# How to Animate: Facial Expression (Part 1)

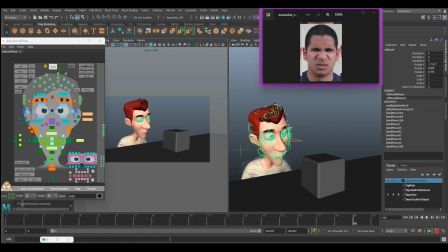Okay, I won't be touching much on the hand body mechanic. Okay, for the body, remember the line of action now is quite straight.
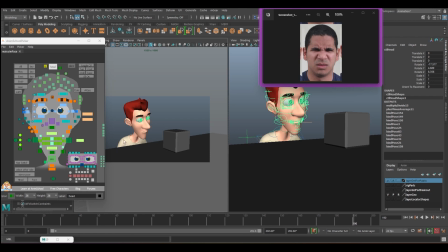See, the table is this line, the body also the same parallel line.
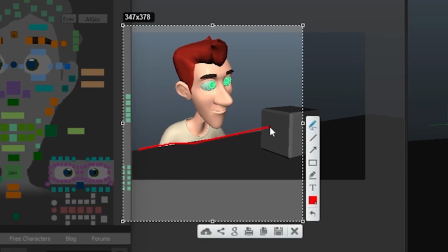Okay, for the table it's straight, and body is also straight.
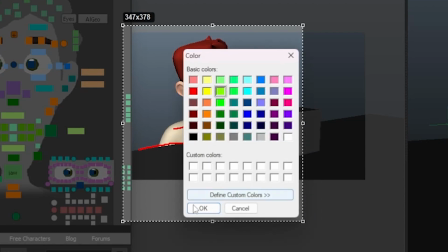So the correct way to get a better line of action, the table is straight,
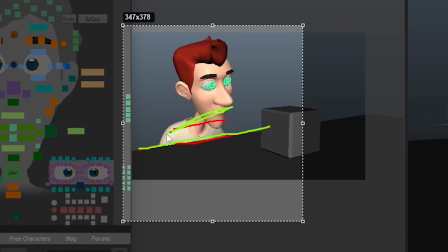so maybe the body you want it slant a bit. Okay, followed by the face, more slanted.
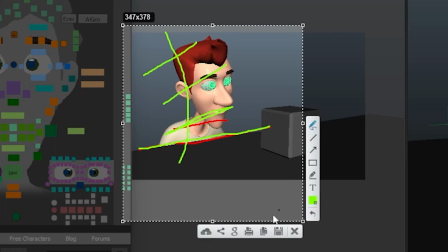So we have a better line of action. So let's fix the body first.
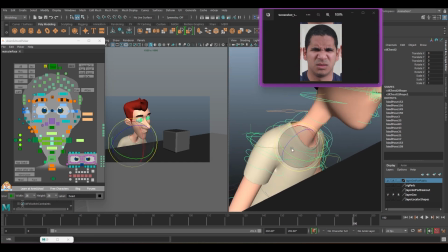Few ways you can do. One way is to just tilt everything. right?
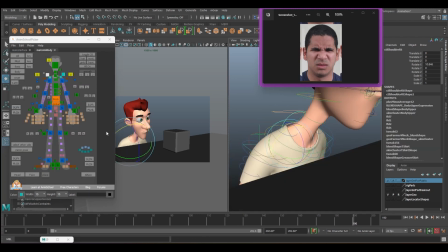Second way is to fix your shoulder. Bring down this so it's a bit more slanted, and maybe you can take it back a bit.
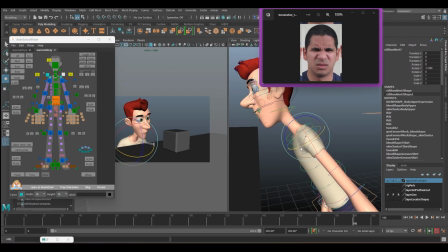The other side, take it front so it looks a bit different.
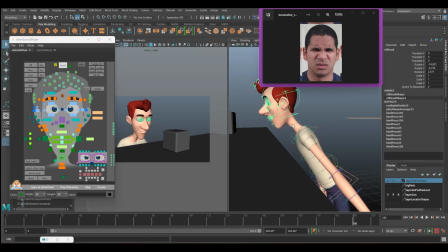Okay, followed by the head. Maybe you can let the neck followed by the head.
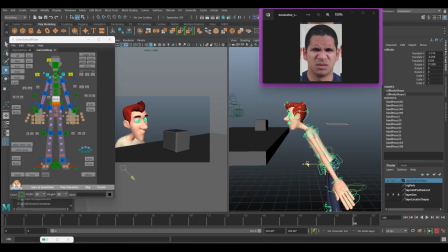Whole body back a bit, by the front chest.
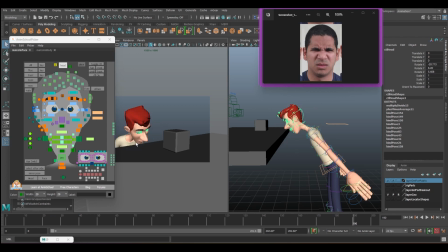Try not to cut your face. You see the jaw is cut by the table. So try not to cut it. Make sure the whole expression is visible. Okay, now we are satisfied with this setup.
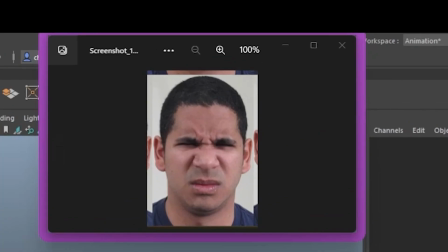We will try to make this expression. First thing first, your line of action.
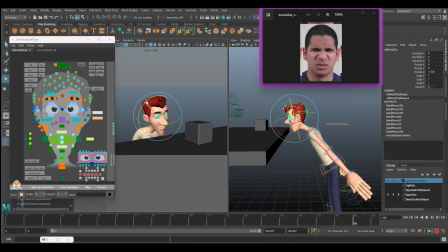You can see these two are the one that create this curve, like I say just now. But try not to tweak it too much. If you tweak it too much, you can see there's some broken line.
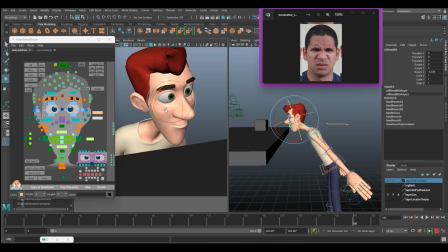Just a bit will do. Okay, just touch a bit, not too much. So it will have the curve we are talking about. Okay, we can enhance it using the eyebrow. When you are trying to squeeze your eyes, you will push both of the eyebrow together.
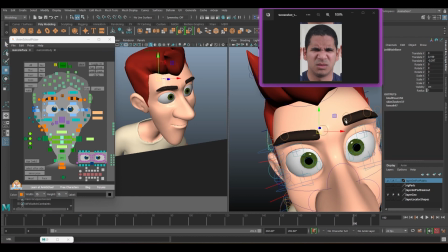So you will push it inside more, push it in, so you have this crease.
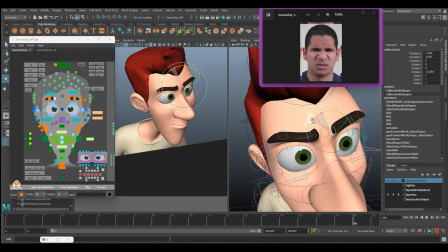You also can rotate the eyebrow, you can rotate it up. Okay, then maybe this side go higher a bit, and then this side go lower a bit, or even you can rotate it.
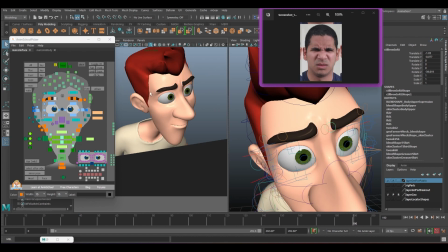Okay, so you now can see the line of action is pointing up. Okay, same for the eyebrow is done already. So for the eyelid, this side should be higher. Maybe both of them. Eyes is quite close, so maybe we close it a bit.
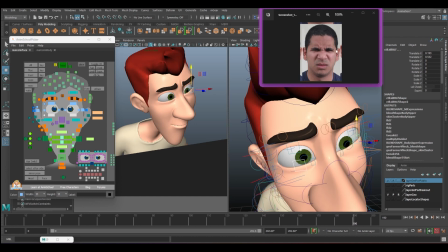Try not to close until we cannot see the eyeball, or the higher eyelid also. Okay, if you close too much, it look like it's sleeping, very sleepy, right? So there's a fine line for it. You have to judge yourself whether how much is enough.
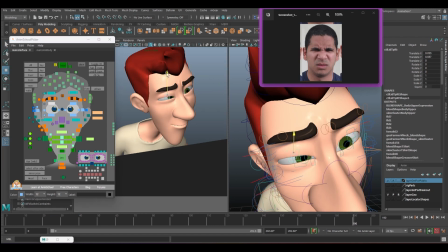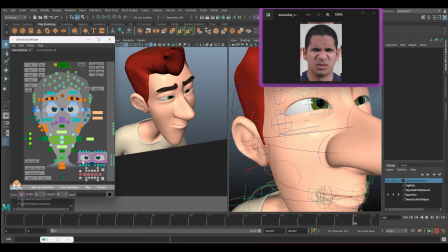Okay, so for this one, we have a small controller here where you can tweak the individual eyelid.
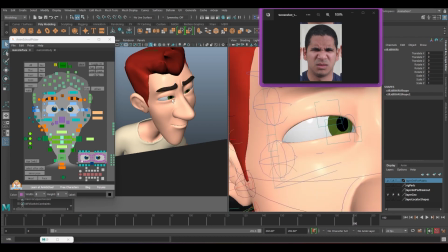Okay, so for example, this eyelid is curving too much. Okay, I want to push it up. We can use this one to push it up.
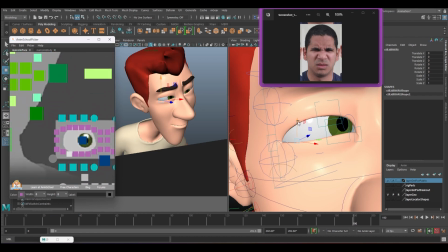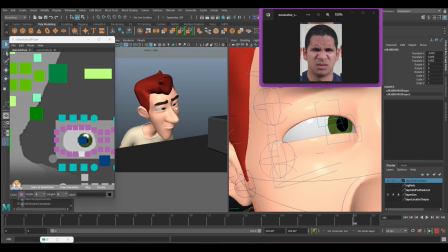Okay, then we will try to use this eyeball. Now he's looking straight like this.
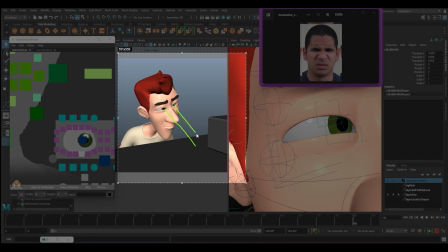These two eyes looking down like this. So we need this eyeball to connect to this place, right? So we need it to look at here, okay, without touching the head.